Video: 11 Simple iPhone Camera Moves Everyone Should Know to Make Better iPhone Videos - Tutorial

camera movements can help you make great videos. Today I'm going to show you 11 simple camera movements to help improve your videos. Crazy is going to be my model. That's coming up next.
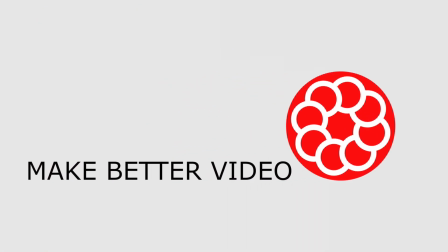Rich here with Make Better Video. So 11 simple camera movements to help you make better videos. The first thing we're going to do is try to have you break a habit. You see people take videos, they just stand up, camera vertical and portrait mode, you know, great for Instagram, TikTok, not so great for cinematic looking videos. So from now on, take your photos, take your videos in landscape mode. All right, so let's break that bad habit of vertical and change to horizontal. All right, let's get started.
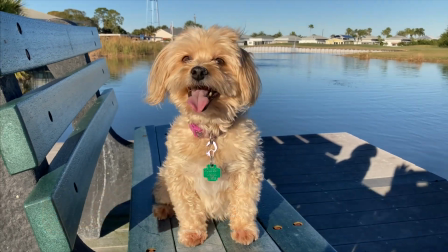The first video is handheld. You might see some intentional camera movement and some jitter.
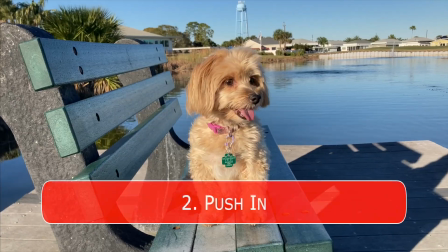Push in.
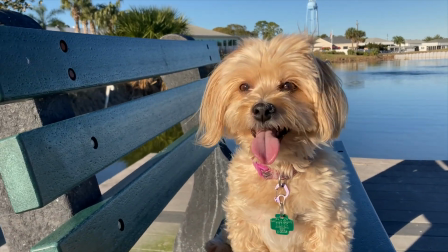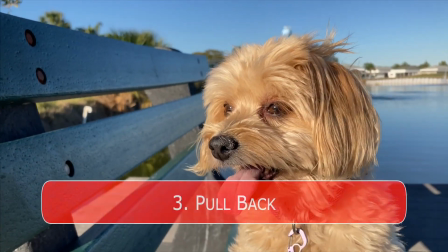Pull back.
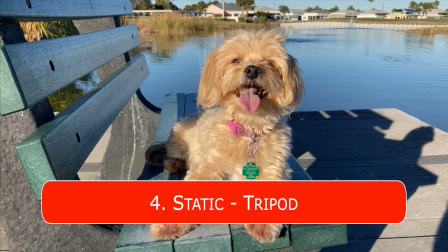Static or tripod.
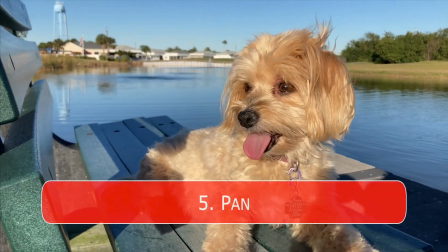Pan.
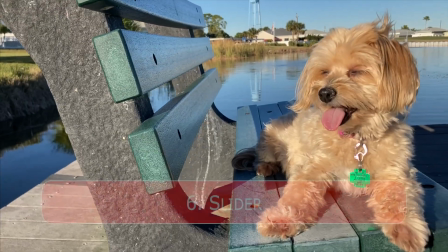Slider.
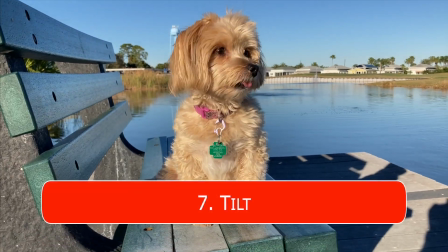Tilt.
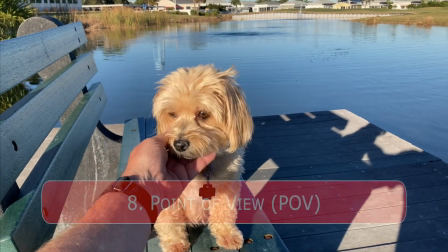POV.
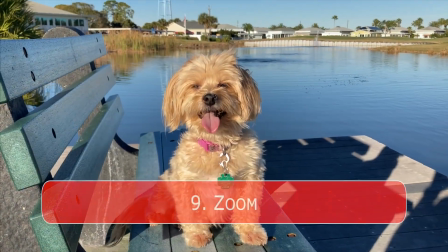Zoom.
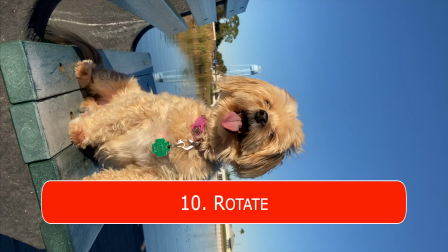Rotate.
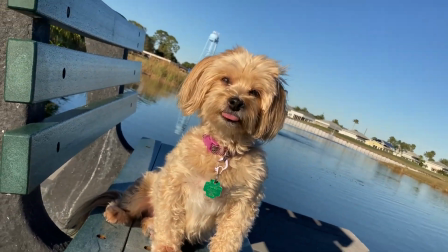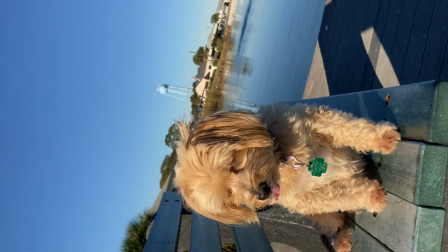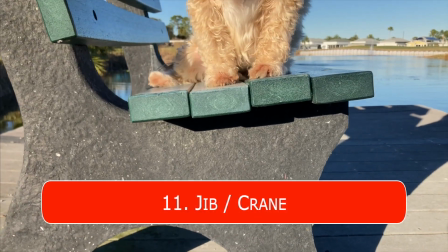And the jib or crane.
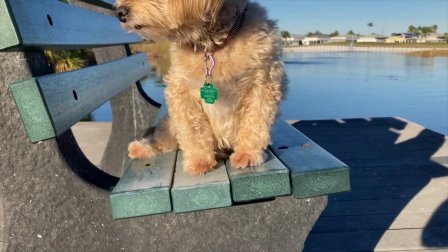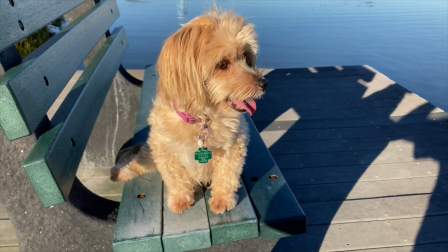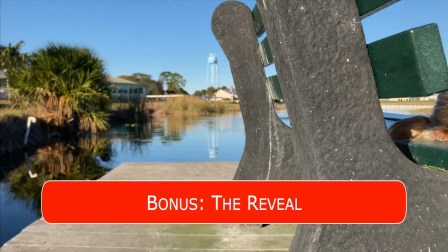And the bonus camera movement, the reveal.
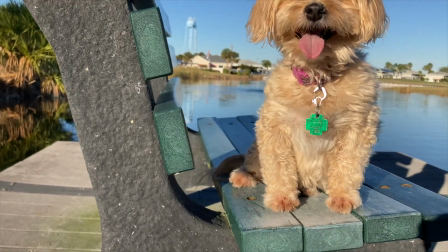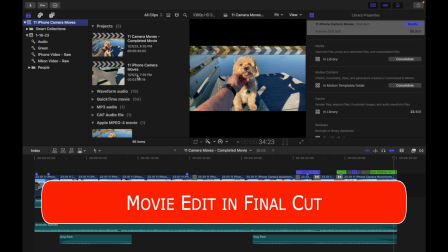Okay, we're done taking video. We're in Final Cut. That's what I use for editing my movies and videos, but feel free to use whatever software you have.
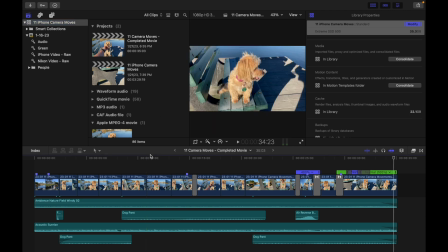I'm sure they can all do about the same thing I'm doing with Final Cut. I bring in all the videos and put them on the timeline so you can see them along the bottom here.
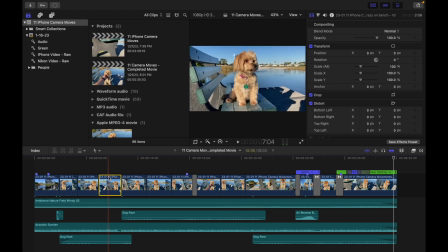And I've adjusted the length of each of the shots that I've taken, as well as picked the best part of the clip that I think best fits. The order I put them in is the order that I think tells the best story and shows the right flow of the videos.
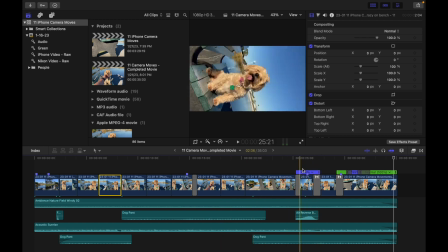I'll take and speed up some clips or slow down some clips for slow motion. In this case, I sped this rotation clip up 400%, so four times normal speed. I have also put a speed ramp in, the pan tilt, as you can see here, it was kind of a long clip, so I wanted to shorten it some, so I sped up the middle.
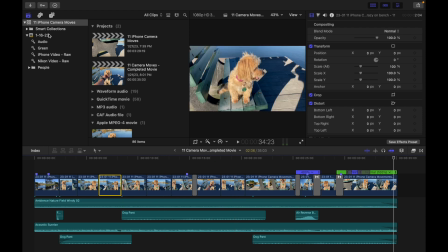And then I just used, in Apple Motion, they actually have sound effects.
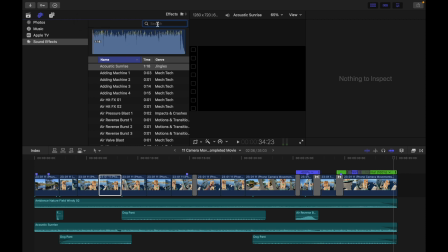You can do a search here, then, and I'll just search for pant, because that's how I found the dog pant.
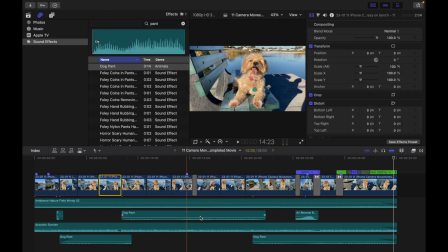So I brought that down, and you can see I played the dog pant throughout the video, because, again, Look Like Crazy was panting that day. I did a search for music, and so I'm using a track called Acoustic Sunrise, and that's the music track I'm playing, you know, in the background. And then I did do some
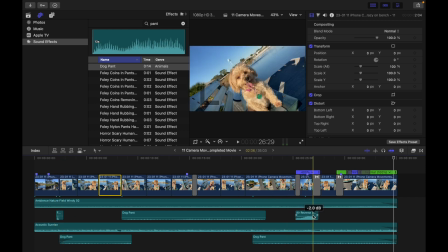sound effects, so a couple whooshes here, and again on the rotation shot, and another sound effect. And I didn't talk about, but, you know, I certainly put some transitions in the video. To show you know, how those are, and these are just simple cross dissolves to change through a couple of the shots.
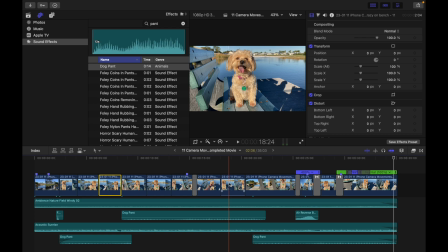So that's about it. Here's the completed video.